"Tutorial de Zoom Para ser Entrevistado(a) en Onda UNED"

Por el contrario, si estoy demasiado lejos y me alejo demasiado a la imagen, ustedes van a escuchar que mi voz va a sonar como muy llena de eco, muy reverberada. ¿Por qué? Porque el micrófono no me va a estar captando de manera correcta. Lo ideal es que guardemos una distancia adecuada entre la cámara y nosotros a la hora de grabar el video. Otro elemento a considerar es que nuestro rostro debería estar correctamente encuadrado en la imagen.
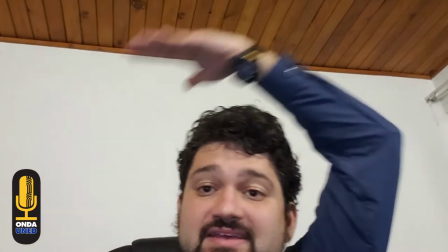4:32 Por ejemplo, si yo lo pongo demasiado arriba y estoy hablando y se ve demasiado cielo encima de mi cabeza, la imagen no va a ser la correcta.
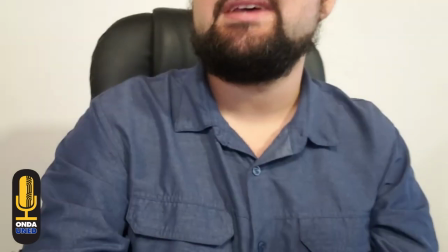4:40 Lo mismo pasa si lo tengo muy abajo, solo enseño mi boca y demás. Si le voy a estar hablando de frente a la cámara y no tengo imagen institucional a mi alrededor, lo ideal es que yo esté centrado en el centro de la imagen y equidistante de los bordes. Así la imagen será balanceada y correcta. Si vamos a utilizar, por ejemplo, una bandera, la coloco de este lado y yo me coloco acá. O si coloco la bandera de este lado. Si vamos a tener dos banderas, que sean aquí a los lados. Y tratemos de que no cortemos ningún objeto que tengamos detrás de nosotros. Si vamos a colocar una bandera, lo ideal es que la imagen, si hay un escudo, que se vea de forma completa, si hay otro tipo de elemento en esa imagen institucional que queremos poner detrás de nosotros, que no haya cosas cortadas, un cuadro cortado a la mitad o demás, eso no se ve bien. Lo ideal es que tengamos imágenes con, digamos, objetos que se vean de forma completa y que todos me comuniquen algo, me digan algo. Ojalá acerca incluso del tema que vamos a conversar.
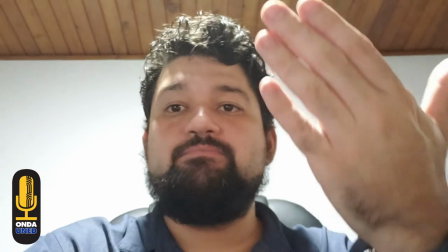5:48 A la hora de grabar es muy importante que no tengamos ni una imagen que esté muy abajo de mi nivel de visión ni muy arriba,
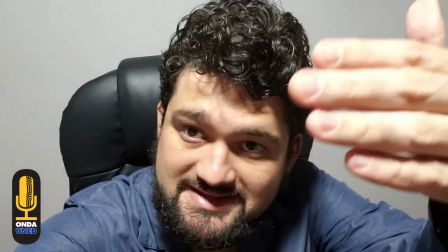5:56 porque entonces esta imagen de este tipo lo que va a hacer es minimizarlo a usted contra la imagen.
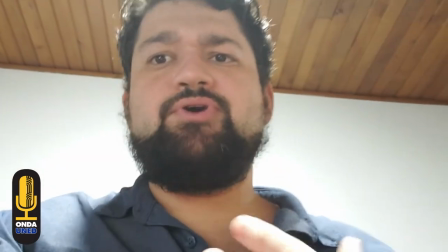6:02 Mientras que si me grabo desde abajo, me voy a mostrar como muy imponente, muy, muy fuerte ante la cámara y no se va a ver bien.
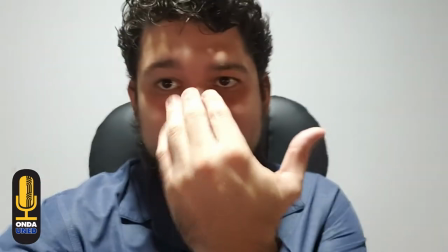6:11 Lo ideal es que la cámara se encuentre a nivel de los ojos y que a la hora de hablar usted le hable
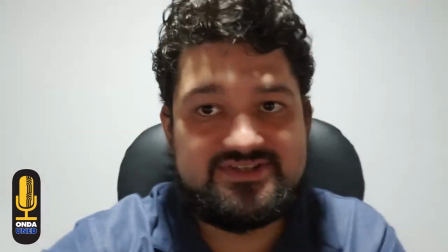6:19 al lente de la cámara para que la persona que lo está sintonizando del otro lado pueda percibir que usted le está hablando a ella.
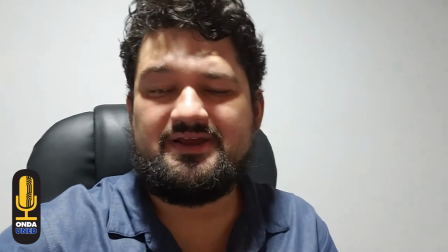6:27 No es recomendable estar hablándole a la cámara si lo que usamos es un celular que está en la mano,
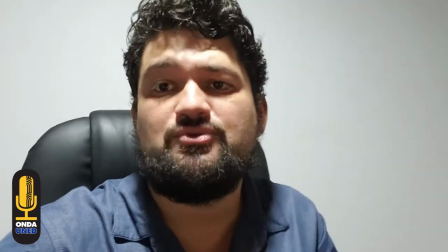6:34 porque como ustedes pueden ver, constantemente lo estaremos moviendo sin querer y la imagen no se va a ver estable. Bueno, ya con una cámara fija es mucho mejor, pero aún tenemos unos problemas de iluminación.
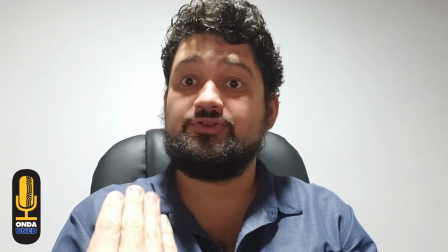6:47 Por ejemplo, en este momento la luz me está llegando desde la parte de arriba, pero no tengo luz de frente y entonces se me ven estas sombras en mi cara.
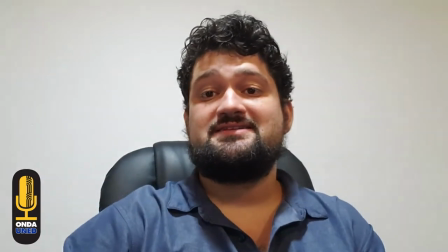6:56 Recomendamos entonces encender luces desde el frente para que vayamos reduciendo las sombras. Incluso podemos hasta apagar la luz de arriba para que la luz sea
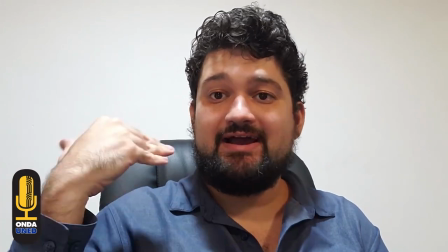7:07 más plana sobre mí y venga más desde el frente y no desde arriba.
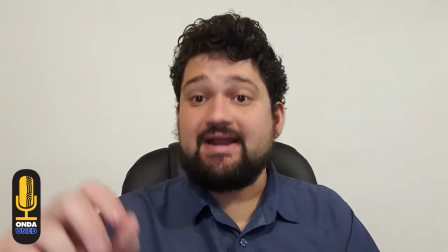7:11 Ahora sí, la iluminación es la más correcta para que nos veamos de manera adecuada frente a la imagen. Bueno, en general los principios para utilizar el celular y utilizar la computadora como fuente de la imagen son similares y es por eso que no vamos a volver a hacer la explicación sobre el tema del contraluz, de la cámara y demás, pero sí es importante señalar algunas cosas cuando estés usando Zoom desde tu computadora.
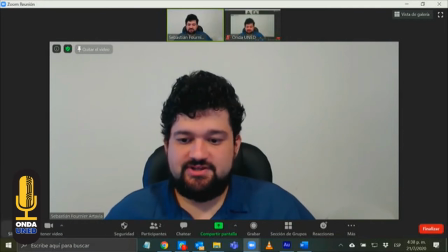7:37 Primero, hay que asegurarte que la fuente de sonido sea la correcta, sea la adecuada.
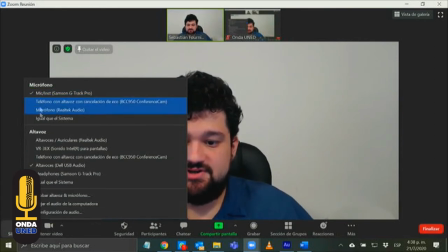7:44 Habrá varias opciones de micrófono y varias opciones de altavoz. Asegúrate de elegir la fuente de sonido que corresponda al micrófono, al mejor micrófono que tengas a disposición y a la mejor cámara. Por ejemplo,
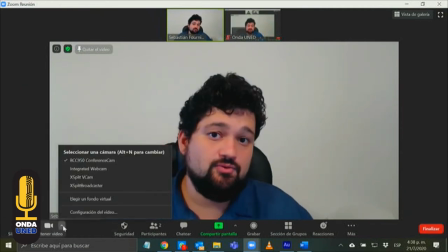7:56 te quería enseñar la diferencia entre conectar una cámara externa y una cámara interna.
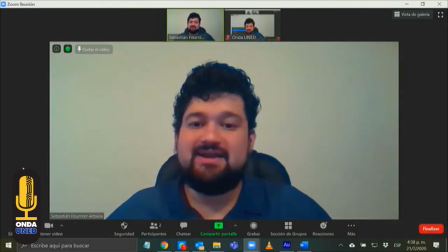8:02 Por ejemplo, esta es la cámara original que trae la computadora.